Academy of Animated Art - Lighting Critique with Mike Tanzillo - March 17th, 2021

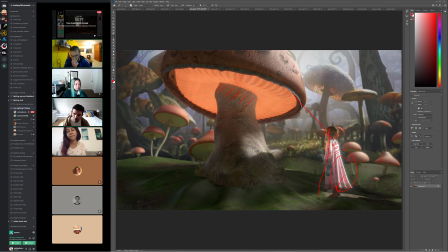[49:05]
And then, the ground itself could use a little bit more, something to break up the specular highlight, because I see it like a broad specular highlight in there. And I just want to see it broken up a little bit more. It feels kind of a little plasticky. So we want to just avoid that.
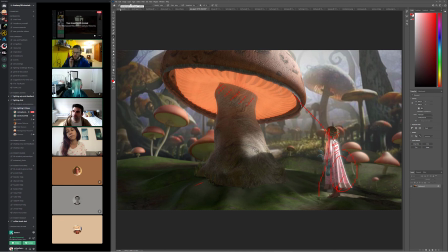[49:24]
All right, and last up in our reverse alphabet order here, we've got Aaron.
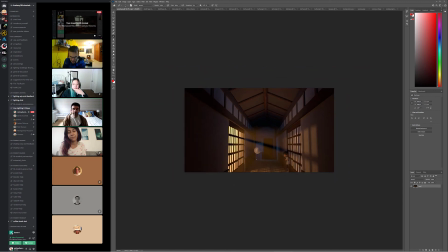[49:30]
So this is the first thing that stood out to me was the framing of the shot. Just because it's interesting. Like I don't know. I know we've looked at this shot before, but it's just an interesting frame to have to like,
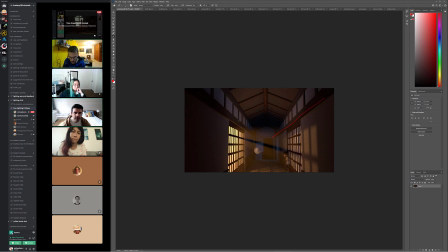[49:44]
because our focus, like, because we've got leading lines that kind of lead us back here to the center. And so like initially I want to look back here, and then I'm like, oh wait, it's actually down here. Like that's the kind of the 1-2 that my eye does. So I almost wonder if we should lower the camera down a little bit.
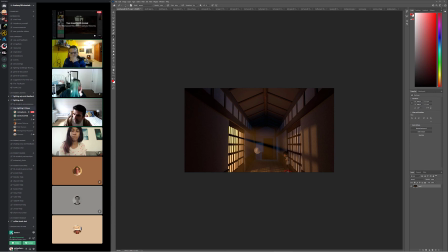[50:03]
Also because the character's feet are getting cut off right at the base there. But so that would be the first thing I would look into. Now, if the camera moves and this is just like one frame of what you got, that's totally different.
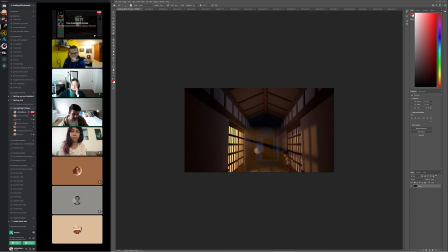[50:17]
But I think from the framing standpoint, that's something we could work on. Number 2 is I want this character to go brighter. I love the lighting setup. I think it gives a lot of potential.
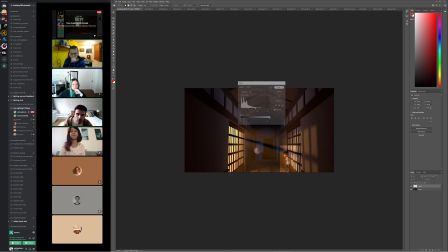[50:35]
But I want to read the character a little bit more strongly. Just kind of punch him up a little bit. And then I
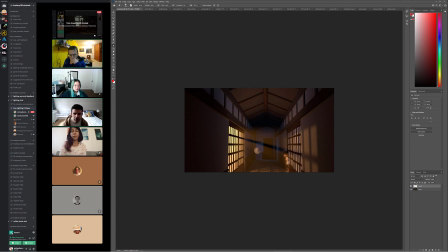[50:56]
love the color saturation difference between the foreground and background, the kind of the warms and the cools. I'm wondering if we shouldn't take down the value of the light in the far background, because I think it's taking away from the character.
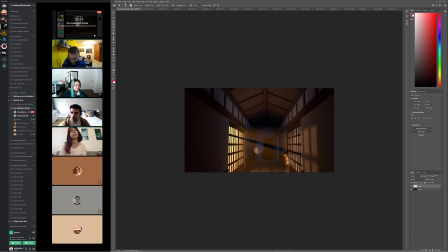[51:13]
If this were a little bit darker back here, that would really allow us to read in this space a little bit more strongly, because it's almost like it's a this is right now, this, like if I take this off, like this is the brightest thing in the image. I look here first and then I start working my way across.
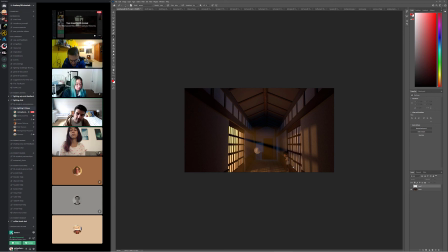[51:32]
This is bright, so I stop here for a minute and then I end up here. By brightening this character, it actually, to about this level, I will look at the character first, and then as I go back, like you can go back and forth between the space in here,
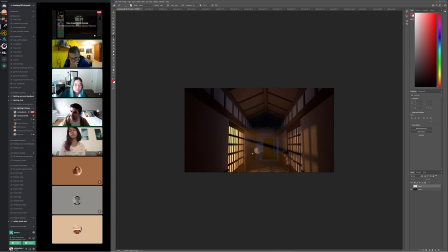[51:44]
and you can kind of skip over the background, because there's like nothing really going on back there in the story. It's all about this connection in here. So we can tone that down. And then lastly, I would add a little bit more light wrap, edge wrap on
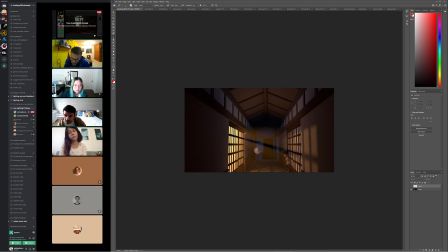[52:01]
the window here, because there's a lot of light coming in back there, and just seeing the hard lines of these shapes, it's a little stark. And then depending on the story, what's on the other side of this room, I want to see a little bit of shadow play of maybe something inside the room casting a shadow on the screen.
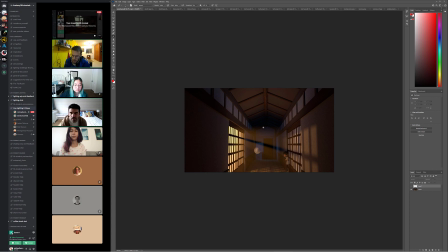[52:20]
I think that would add a little bit more to the world and make the world feel a little bit bigger. Can you hear me okay? Yes, I can hear you. Oh, okay, I'm sorry. My mic wasn't working. I finally No. got it. Thank you for the critique, though.
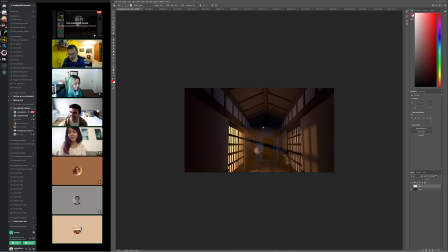[52:35]
No problem at all. I mean, that's a Discord thing. I think every single one of us, the first time we tried to speak on Discord, it does not work. It's something about like the way it reads microphones and cameras and stuff. It's just goofy. You should have seen it the day that Jasmine was trying. I wish I could show you the Slack channel that I have with her. It's gone into Slack history.
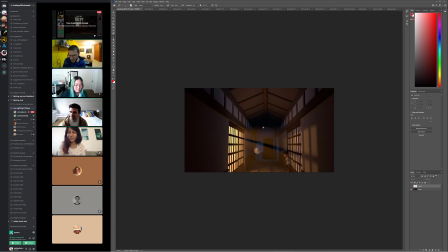[52:54]
But like, it was like it was just like a stream of consciousness of how to like join a Discord thing. She was like, how do I do this? Wait, what do I click? Oh my God, now my face is on screen. What is happening? Like, why does this make me feel like an old woman? It's funny. So, all right. Well, I think that's everyone for today.